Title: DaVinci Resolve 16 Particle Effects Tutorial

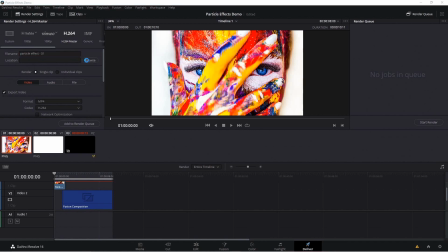16:29 -01, and then the location, let's click browse, and we're just going to save this.
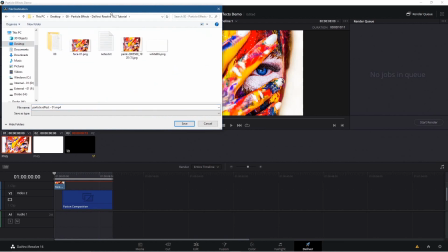16:34 Let's go to my desktop, go to the folder. We're going to save it in the same folder where I've saved the images and stuff, right?
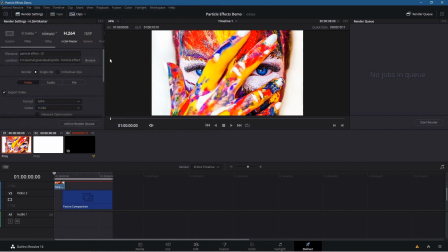16:40 And it's got the file name there with .mp4 right then. Let's click save. After you click save, you need to click add to render queue here. When you click that, it will add that job. It's called job one, and it will be a job for this software to complete. All you need to do is click on the start render.
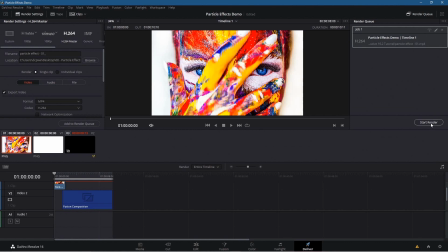16:56 This is going to take a little bit of time, because remember, DaVinci Resolve has got to work out where all of those particles are going to be positioned for each individual frame. So I'm going to click the start render, and then we'll pause this video and check the video clip at the end.
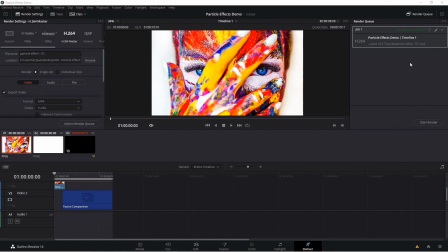17:10 Okay, so DaVinci Resolve has finished rendering out all of the frames. It didn't take that long, around 5 minutes.
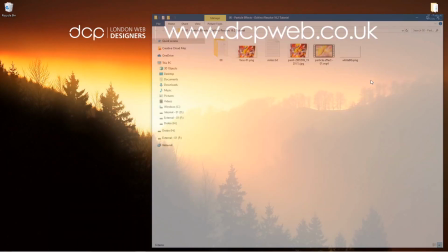17:15 If I minimize this and open up the folder on my desktop, we'll see the new video clip in here.
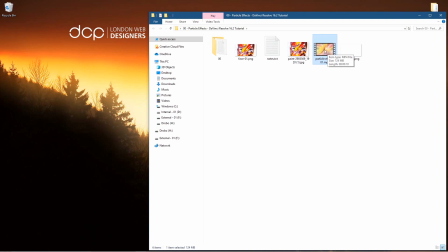17:20 Let's open it and see what it looks like.
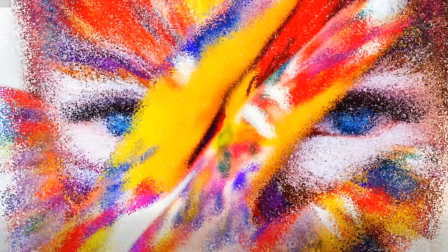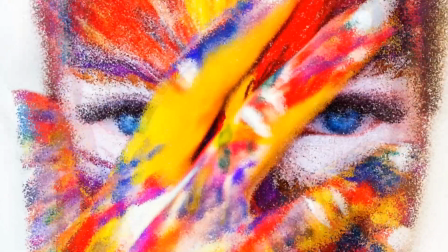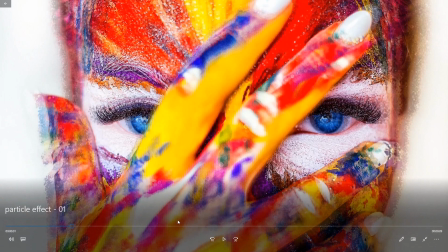17:43 Okay, so overall I think it looks pretty good. Let's pause this. If I was to improve this in any way,
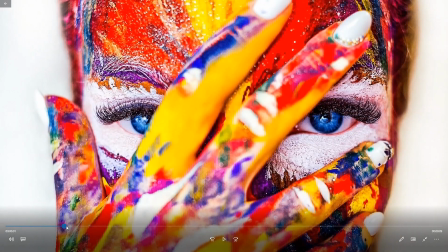17:50 probably the transition between the image fading out and the particles getting emitted,
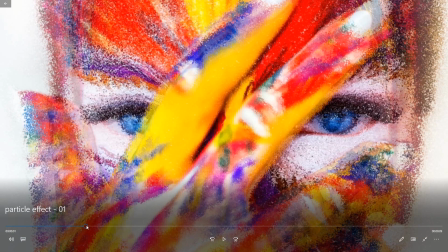17:55 you can kind of still see the outline of the finger here from the transition of the image to the particles moving forward,
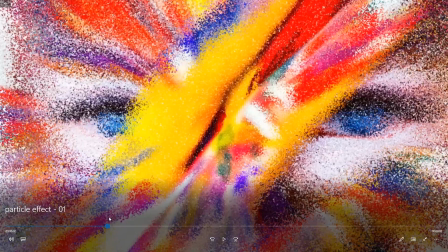18:01 right? So I would probably reduce that transition or the fade between the two.
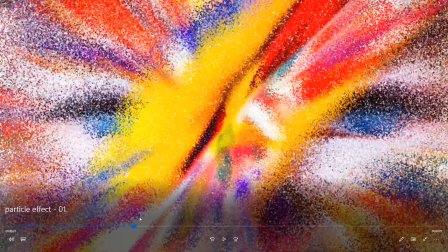18:06 Apart from that, I think it looks pretty good.
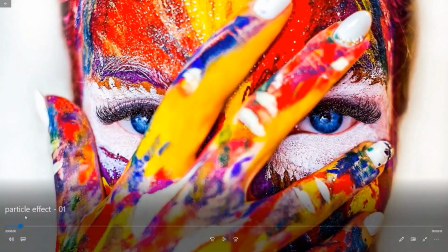18:09 You know, it's quite an interesting effect to create this in DaVinci Resolve. I think the still image at the beginning is a wise thing to do,
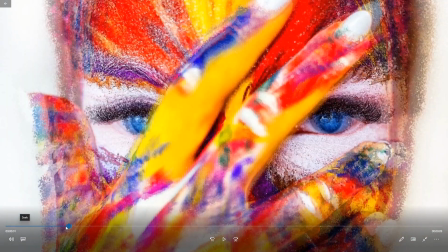18:19 so these people or anyone viewing this video gets a bit of time to understand this image, because if you start off with a particle straight away,
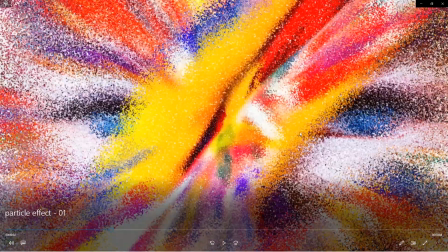18:27 maybe it's a bit too quick. So let's close this. Let's actually close this clip.
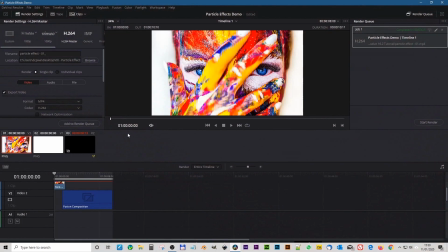18:32 The one thing I will probably do is go back to DaVinci Resolve, go back to the timeline, and this crossfade here.
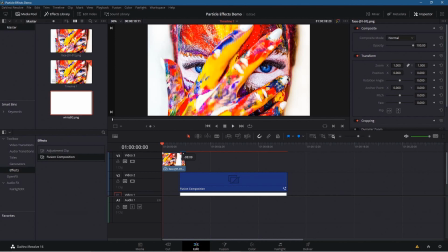18:40 This crossfade, I would have reduced it, made it a lot smaller, and maybe reduced the overlap as well. So you can grab the composition and you can just drag it across a little bit more and get that clip to crossfade or fade out a lot quicker.
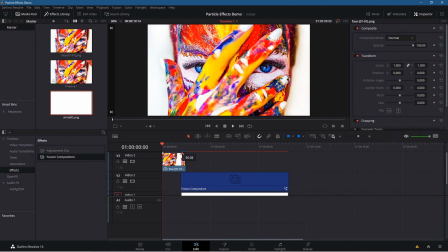18:58 It was fading out at 15 frames before, so maybe around 5 or 6 frames would be better for the crossfade at that point in time. And just move the composition clip across. You can turn off this snapping tool, and then you can move it on frames, right?
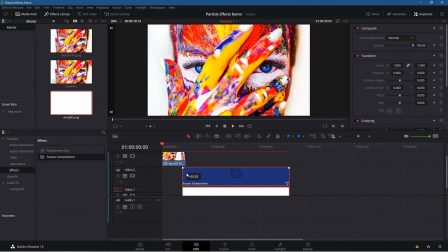19:14 You can move it quite accurately, let's say. Okay, let's minimize this.
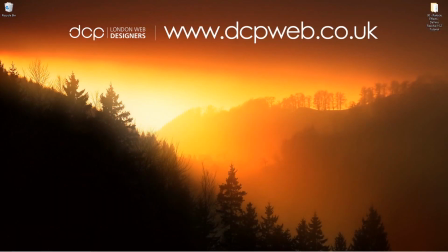19:19 I hope you find that tutorial useful, and I look forward to seeing you in the next DCP web tutorial.